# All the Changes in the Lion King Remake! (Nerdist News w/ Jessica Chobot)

This episode of Nerdist News is sponsored by Fallout 76. All of the changes in the Lion King Remake. Disney gave us something big to be thankful for last week when they dropped the first official teaser for their live-action The Lion King Remake on Thanksgiving Day.
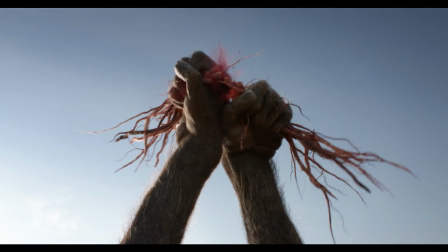[0:14]
With our first peek at what the new Lion King would actually look like, first reactions were a little mixed,
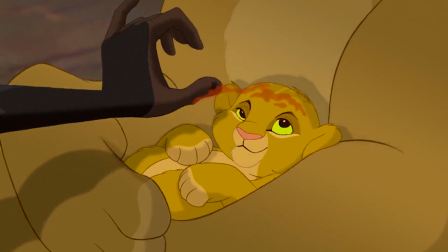[0:19]
with some fans loving its faithful recreation of the original's iconic moments, other fans wondering if we really need a Lion King remake in 2019,
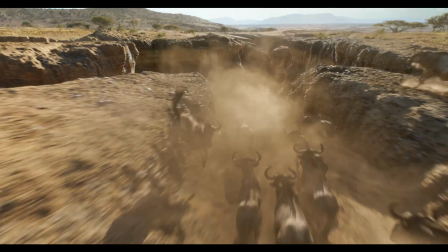[0:27]
and still other fans asking if this film is like 99% computer generated, can you really call it live action?
That's the stupidest thing I ever heard.
Despite all of that, there's no denying that the teaser was a huge success.
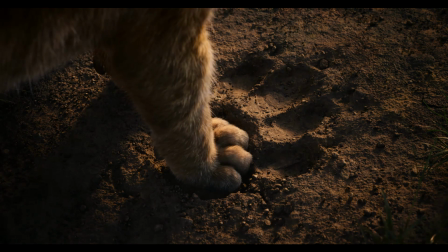[0:42]
It racked up 224.6 million views worldwide in 24 hours, which makes it the second most watched teaser in 24 hours ever.
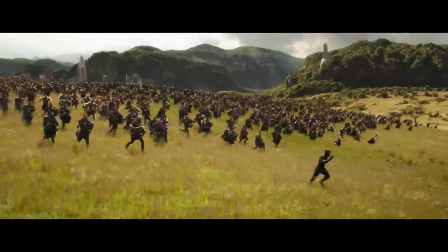[0:51]
The number one most watched teaser in 24 hours is, of course, Avengers Infinity War, which was watched 238 million times.
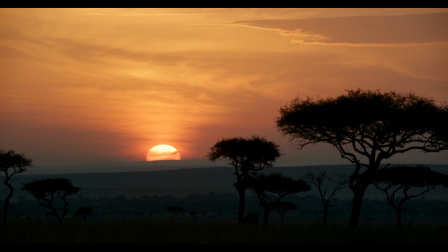[0:58]
Now, on its initial first look, this seems to be a shot-for-shot remake of the original film. However, there are a few key differences that tell us that this might not be a complete copy of the original with updated graphics, so let's break them down.
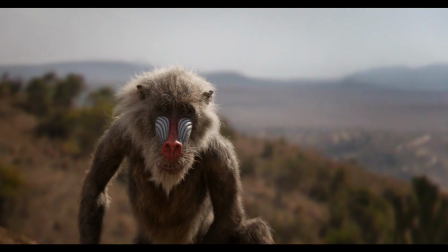[1:11]
First off, the wise old mandrill Rafiki seems to have been given the biggest tweaks in this teaser.
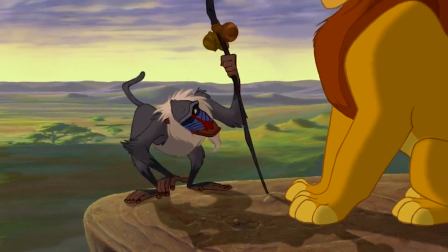[1:17]
He looks a lot different than his animated 1994 counterpart.
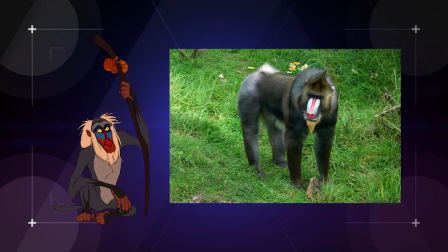[1:20]
Now, in the original Lion King, Rafiki was patterned after a mandrill, but with his long arms and unusually long tail, he didn't look that much like the animal he's patterned after.
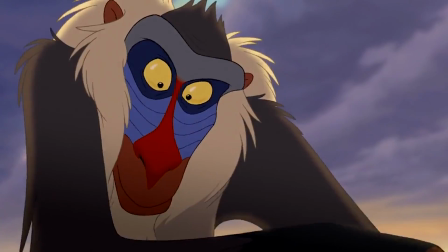[1:29]
In the remake, they gave him much more realistic proportions. And speaking of realism, in the remake, Rafiki doesn't have his trademark walking stick,
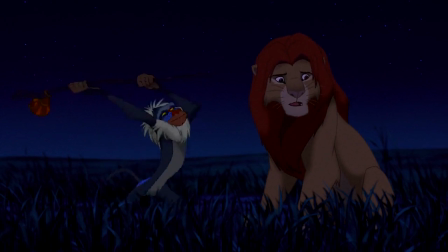[1:37]
with his bow staff fighting moves and tendency to whap other animals with his weapon of choice.
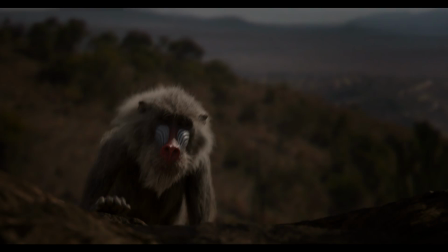[1:42]
The walking stick was a big part of Rafiki's aesthetic, but we could see why they lost it for the remake in the interest of looking more realistic.
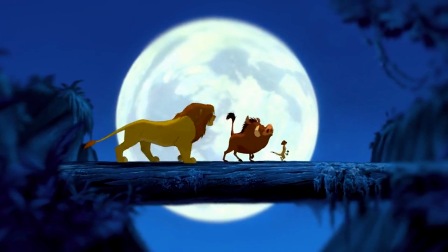[1:49]
Now, this is just a teaser, so he might start carrying his stick after the time jump when Simba ages from a cub to a full-grown lion, but that's just speculation on our part.
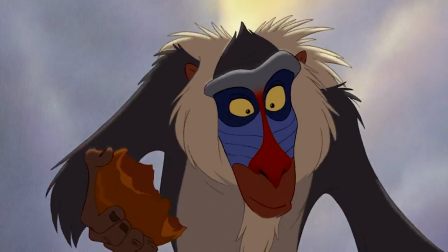[1:58]
Also missing from this teaser is the gourd that Rafiki uses to bless Simba before showing him to the other animals that surround Pride Rock.
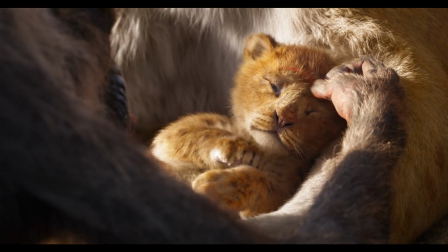[2:05]
Instead, Rafiki blesses Simba with this weird kind of root herb thing. And if we want to get really nitpicky, which, come on, we really do,
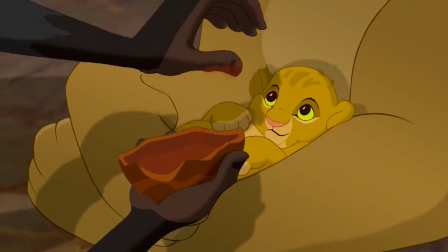[2:12]
it looks like Rafiki might now be right-handed instead of the left-handed Rafiki that we've grown to know and love from the original. How do we know this?
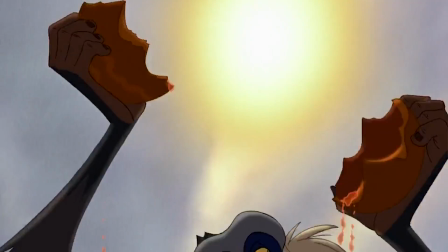[2:20]
Well, in the animated film, Rafiki uses his left hand to smear gourd juice on Simba's forehead, and in the trailer, he uses his right hand to smear root dust in the same shot. Will this impact the story at all? Probably not, but it's a difference nonetheless. Now, for the geographically inclined, the new teaser trailer seems to be adding more accurate details to the original's Tanzania-inspired landscapes.
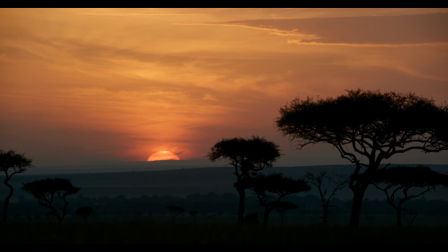[2:42]
In the live-action version, we see that iconic opening sunrise shot recreated with several baobab trees,
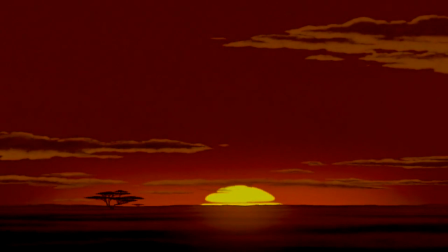[2:48]
and in the animated version, that same shot features one lone baobab tree on a huge landscape.
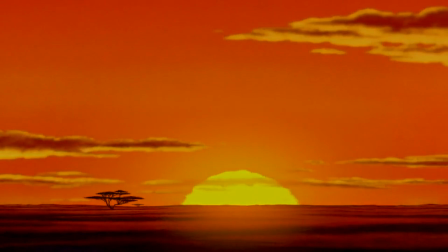[2:53]
The animated shot works for adding a sense of the expansive landscape, but it looks like the live-action film is going for a more realistic view,
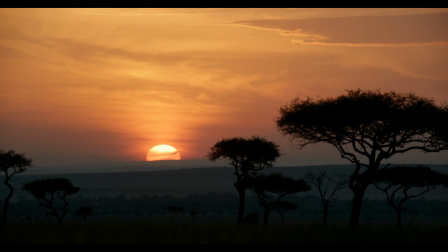[3:00]
where there would be multiple trees and not just one in the middle of a huge grassland. Now, we also see more details popping up in the intermingling of the animal kingdom.
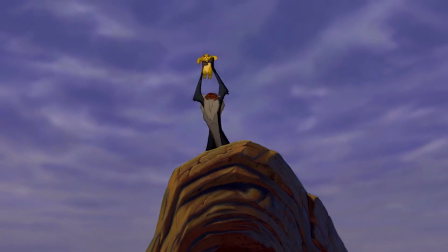[3:09]
In the original film from 1994, when Rafiki holds up the newborn Simba for all of the kingdom to see, the animals are separated in groups by species.
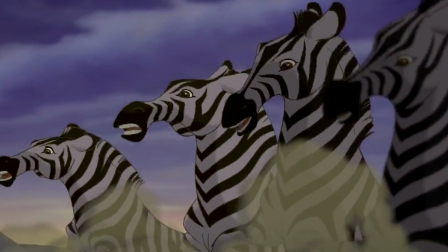[3:17]
Elephants all together, separate from zebras, who are separate then from the giraffes.
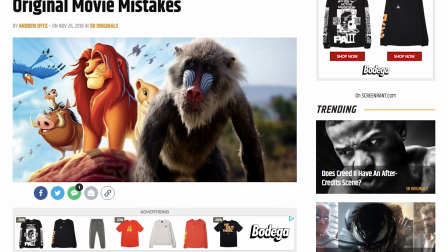[3:22]
In fact, the folks over at Screen Rant even noticed that the animators may have cut down on time by copy and pasting some of the animals to create the crowd,
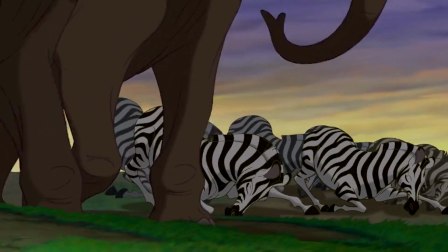[3:30]
resulting in not just various herds of animals, but what looked like cloned animals.
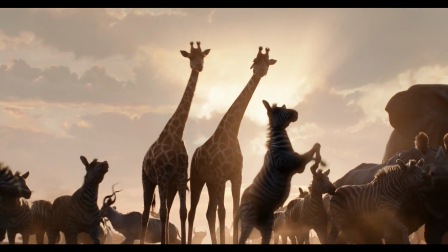[3:35]
But in this new trailer, the similar shots of the different animals' herds are not separated by species with animals intermingling.
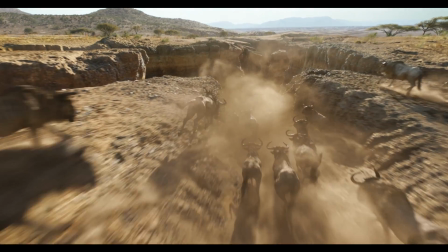[3:41]
Plus, the new version seems to have taken the time to model each animal individually so that they're not just dolly-like clones of each other. Now, we also noticed some differences in that establishing shot of birds in flight.
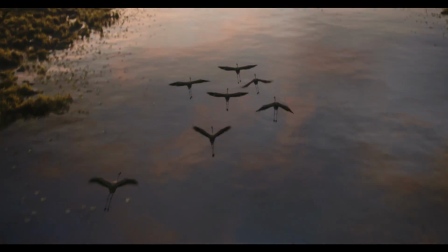[3:53]
The view of just a few birds in the live action opens up to reveal a huge flock ahead of them, all flying west.
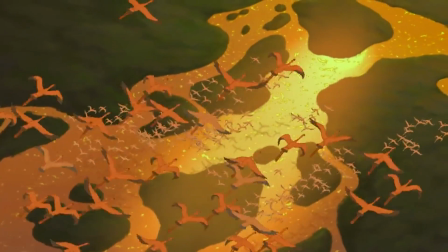[3:59]
Now, the animated version of this shot shows a lot of birds too, but because of the top-down angle, the live action shot makes that flock seem much bigger.